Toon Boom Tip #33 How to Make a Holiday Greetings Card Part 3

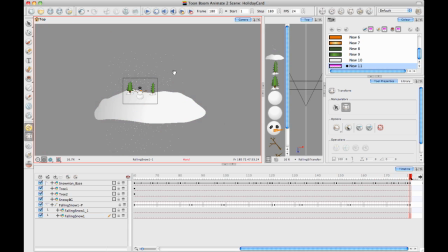0:01 okay so that works so now I'd like to add a little bit
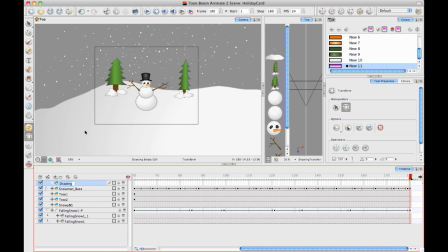0:06 of snow so or a little bit of text so I'll add a text layer here let's just call it text and then I'm going to say in this text layer I'm gonna say happy holidays so I'll just do it on
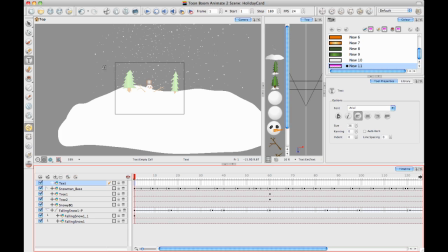0:21 the first frame and then I'll adjust the exposure on it afterwards so let's put maybe a new color here.
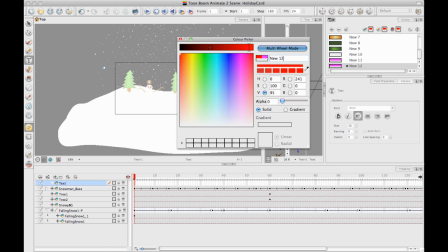0:29 Let's do it in red.
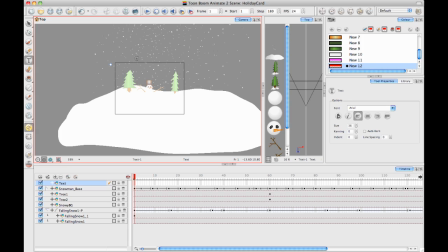0:34 And let's say happy holidays.
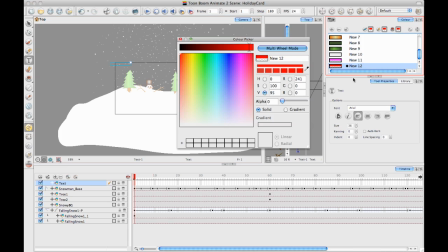0:39 And then I realized my red is semi-transparent so let's bring the alpha back up.
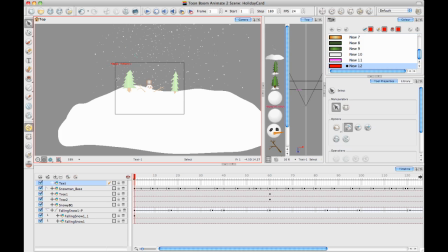0:44 And I can select all of that text there from my text layer and And I'll make the text bigger.
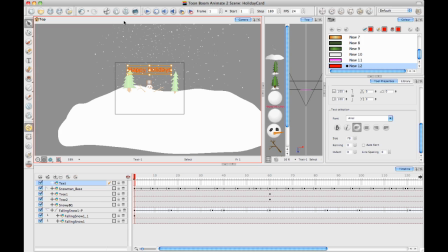1:01 And let's move it sort of down so it's in the center. I think I want to add an exclamation point on this text.
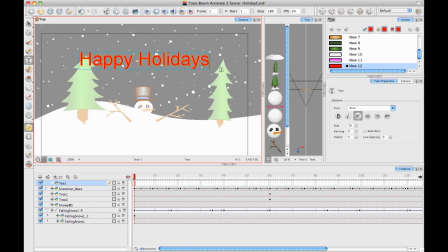1:09 So I can, since it's still a text object, I can go in there with my text tool, and I can add an exclamation point in there. And then I can also adjust what font I'm using here.
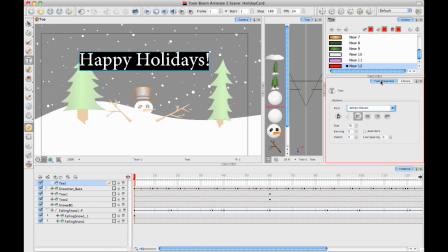1:23 and then just scroll through until I find one that I like. I like this one. So let's stick with that one. And then I can also just make it a little bit bigger. Now that it's kind of a curly font, then I can just make it a bit bigger to make it easier to read.
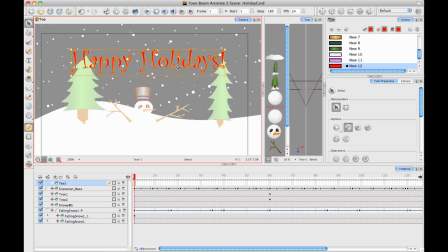1:42 And you can also use your Select tool to do that. Happy Holidays!
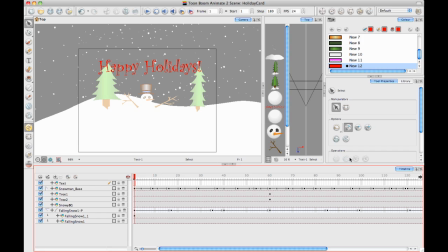1:47 Okay, then now what I'd like to do is I'd like to make this text appear over time so I'm just going to extend the exposure of the entire thing
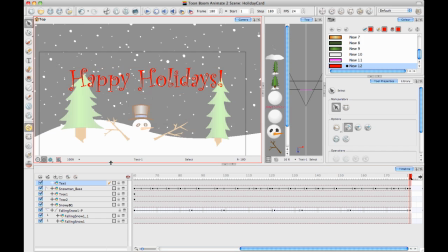1:56 okay so first before I actually make the text look exactly or before I animate my text I'm going to make it look exactly the
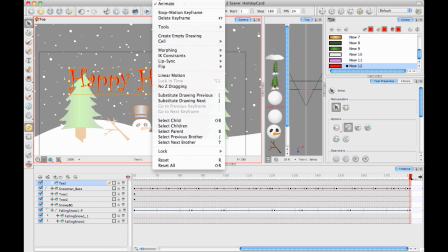2:05 way I want it to look so first I'm going to go to drawing convert
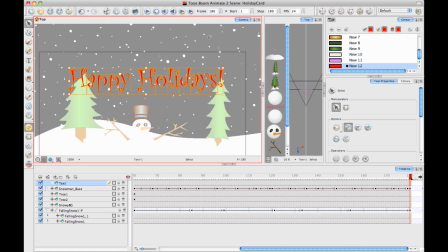2:10 break apart text layers because I'd like these to be moved around in space a little bit and I'll do it a second time because I'm also going to adjust the text like a drawing object.
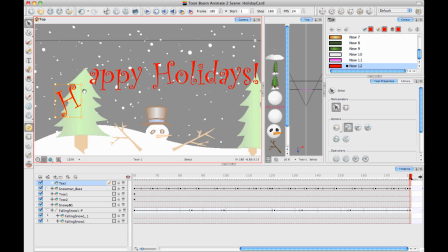2:24 So first I can get this on a bit of a curve by putting the
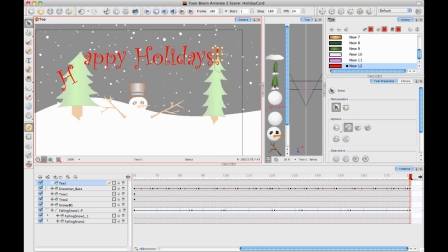2:30 the end the end ones down a little bit and rotate them outwards and I'm just eyeballing this but you can also give yourself a guideline like let's just show you how to do that too just for fun.
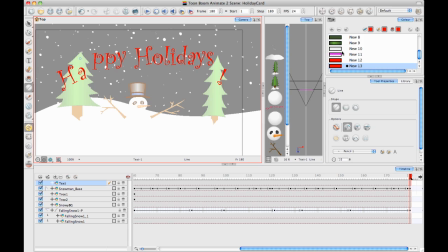2:48 So I'll take this one and I'll make it like a easy to see blue color and then I can draw my line and hold down shift to keep it so that the end points are planted and then I can go in the center there and arc it up and then I'm just going to line up the text with those with that guideline so in fact it was a good idea to do the guideline
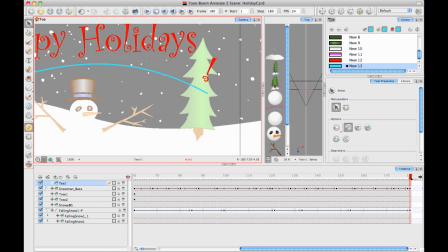3:08 because my my explanation point on the end there is not exactly where it needs to be and
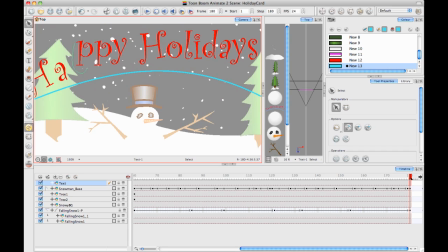then I'll also rotate these guys out as I go and
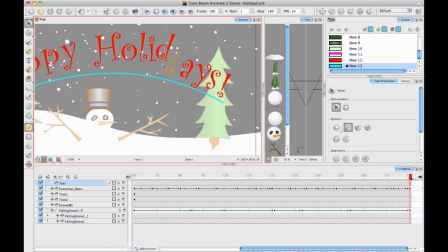I kind of like doing this by hand because it gives it a bit more variation and doesn't make it look so
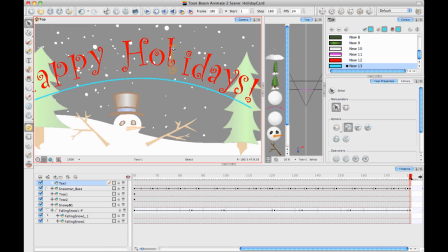3:38 completely you know computer generated you do it by hand it makes it look a little bit more natural there